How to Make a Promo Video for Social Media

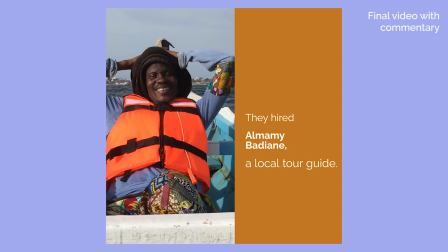Here he is looking casual and effortless. I cropped him and then made the background orange, so that way we get a nice cool frame.
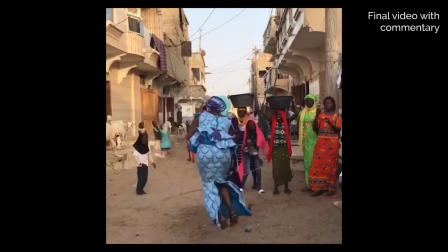Then some more pictures of Senegal, some texture.
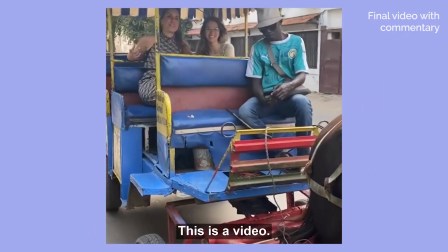Here's a nice natural interaction that we had with the guide where he's pretending to take a photo, but it's a video.
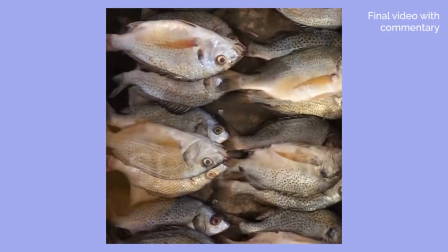We look at ease. These are to add color, texture.
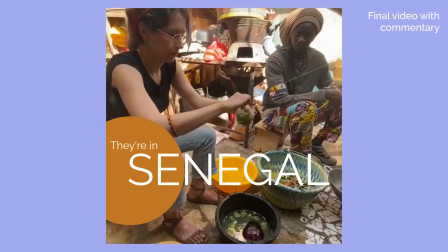It's a video of a market. There we are taking a cooking class. I think explaining what we're doing in these images would probably be a great idea.
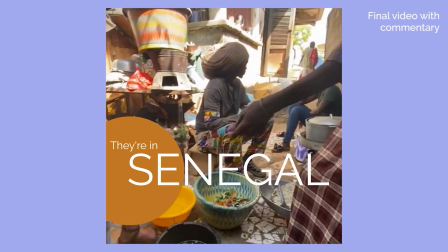It's a little hard on these shorter videos, but I think that would be great in a longer YouTube one.
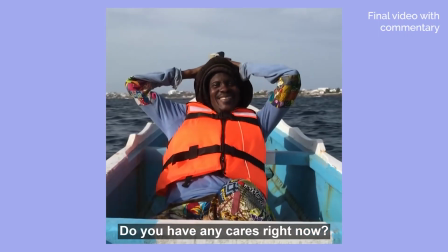Cute interaction.
Do you have any cares right now? Haha, no.
It's a boat ride.
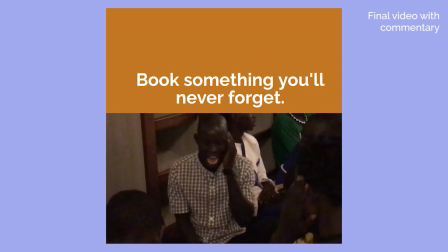It's good to add on a call to action, like book or buy or click or explore.
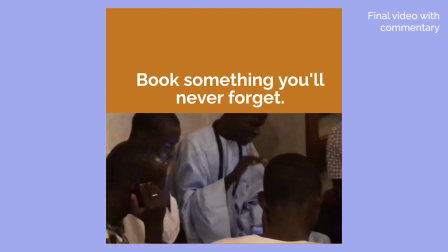And this is people singing traditional music,
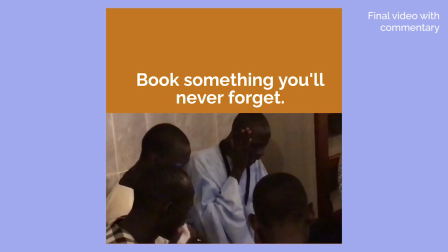but I realize most people aren't going to have audio, and this doesn't really look super memorable if you can't hear the magical sound.
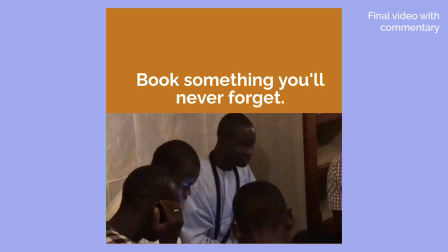So if I was really nitpicking, I'd probably change that shot. I hope you feel good now. I hope you feel empowered to go and create your own promo video. We would love to see the piece that you've come up with. So please share it on Twitter, @mentionus. It's @KapwingApp. You can also @mention me if you have questions or you want to show me your work. My Twitter handle is @CERQUEIC. And thank you. Definitely subscribe to our YouTube channel. We have tons of good content.